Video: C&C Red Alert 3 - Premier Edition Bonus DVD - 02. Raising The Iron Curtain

Red Alert 3 is about the most colorful game this team's done. From Battle for Middle Earth to Command and Conquer 3 and now this one, we've definitely gotten brighter and more saturated and more colorful this time.
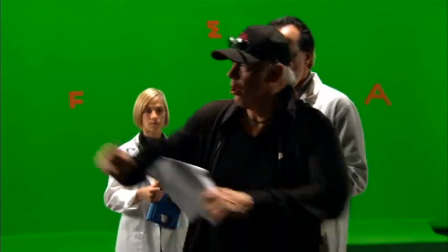731s
The process for our cinematics involves a lot of different people on the team.
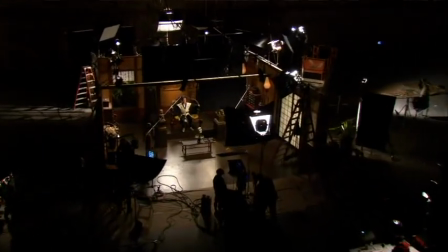737s
It's not just the cinematics guys who are, you know, directing and shooting and editing and providing the audio and all of that. But it really starts from design and design coming up with
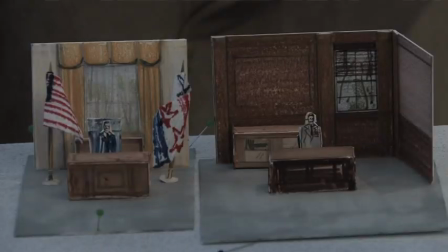750s
the locations and the settings and what's the story that needs to take place in those cinematics.
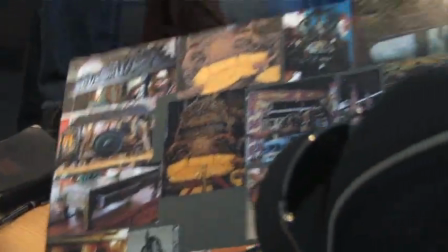756s
And then from there it goes to art and we start creating costumes for those characters. and sets for them to tell their story in.
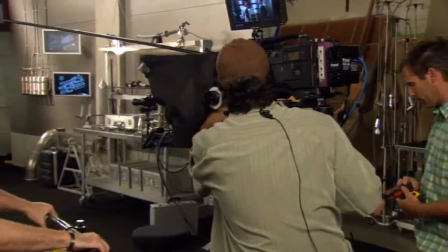765s
And all that has to happen before it gets into the hands of the cinematics guys who really put it down on tape or on a hard drive, as the case may be. So it started out where you do some quick sketches and made cardboard models.
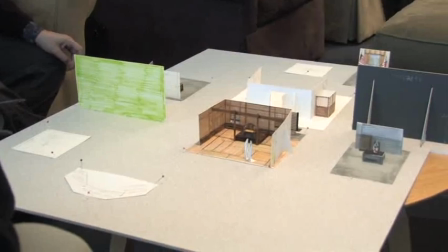781s
And on there, you're able to show the stages. We knew we would have probably two stages. So all the sets, and in this case, we had 11 sets. Now, on Command & Conquer 3, we had three large sets and probably six small little entities that we were shooting with green screen. And this was amazing. When you put the cardboard models out, and you colorize certain parts of the model, you're really able to see the game ahead of time.
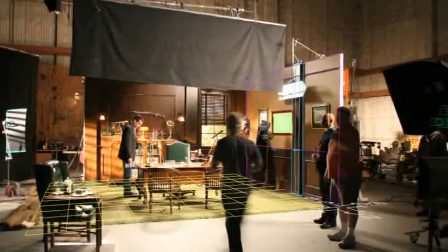807s
Because what it does for them is they're able to see where these segments with the actors are going to fit in into their CG world.
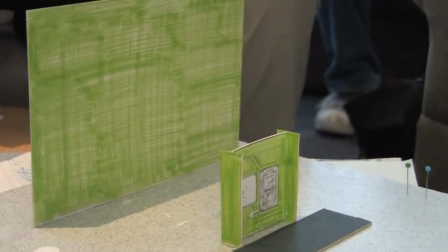816s
We have a shot then, looking this way at them, where they come to the door.
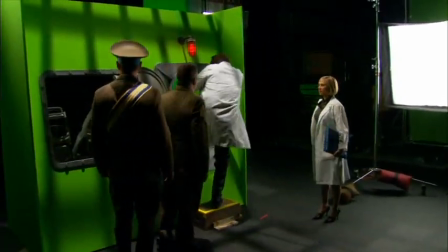822s
We can have a technician open the door if we want, or they open it. What we do is we have to translate it for camera. We have to make it work for what they're going to be shooting technically. So it has to work for the camera to move and to dolly.
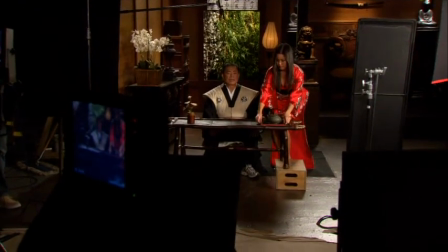838s
We knew we wanted different areas to use and not just be stuck looking into the set. So we knew he'd be with his son, the emperor would be with Tatsu. So we created even using the shoji screen, for example.
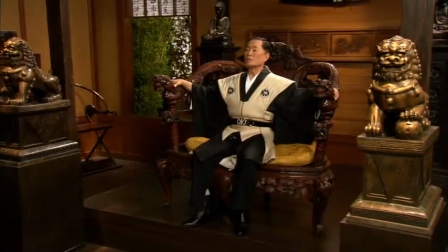852s
We played it initially that you're inside. You know, looking at the whole room, we played him standing in front.
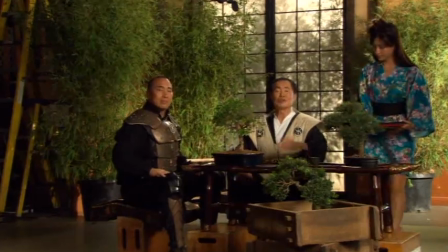857s
And then later we were able to make it look like an exterior part, like you were on the other side of the shoji screen,
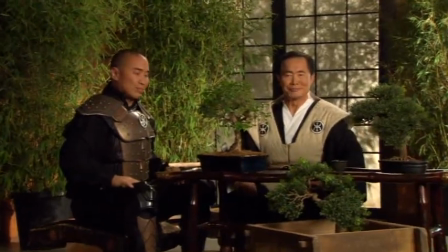863s
by bringing in reeded outdoor bamboo screens. We put out bonsai plants.
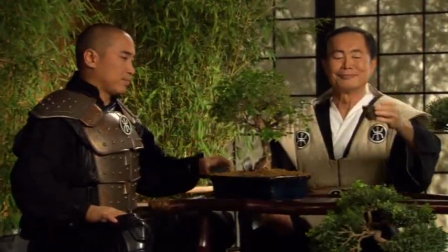870s
We had a fan going for the little bristling leaves, and you really felt like you were sitting outside. My favorite set is definitely the premier's office, where Tim Curry has all of his scenes.
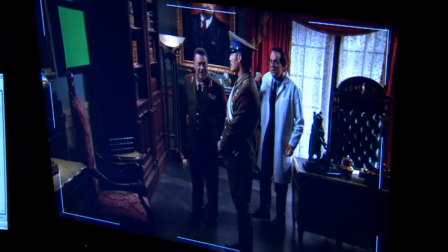882s
Because of the color palette that we have for the Soviet faction, that was really the place where we got to have some fun.
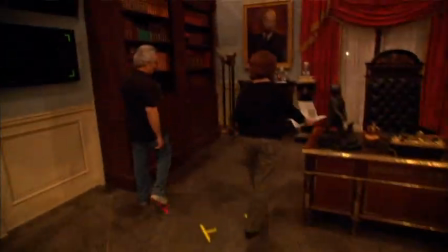890s
There's a great big red Soviet symbol done on the floor, Big red phone, another big red Soviet symbol on the wall, big portrait of Lenin, and that all ties in with just these over-the-top outfits with, you know, big red and gold epaulets and stuff. That's the set really where I felt we were able to do the most. This was fun for me because I felt there was a lot more detail to deal with and a lot more fun things, you know,
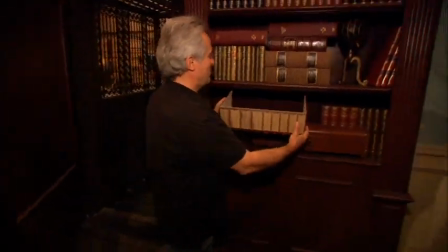920s
to try and find. hollow so it makes for uh because we
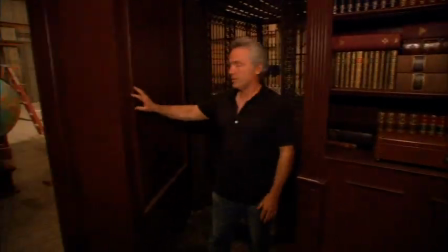924s
didn't we actually especially for this part to move easily too we couldn't add a lot of weight
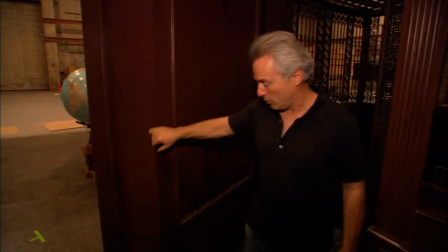929s
to it so putting a lot of big heavy you know real books would definitely change the factor in that even though when you look at it here in the
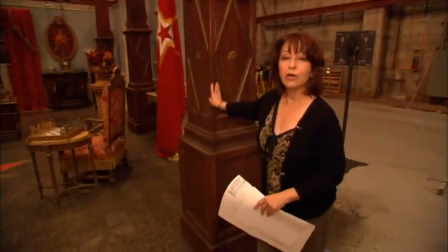938s
studio they just look like freestanding columns they're not even attached when you see this on camera this will give you the feeling that this
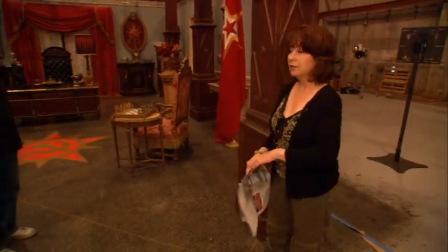947s
space is double the size you'll feel like there's a whole other half of this room that exists.
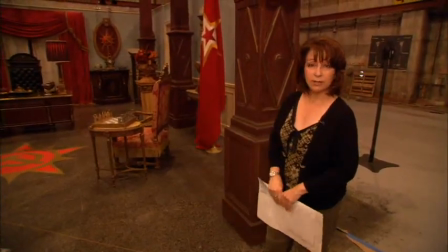952s
And that goes into the set dressing that John did, the scale.
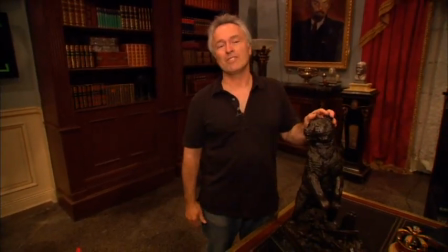957s
At some point during the production meeting, they did mention it'd be fun to have a bear of some sort.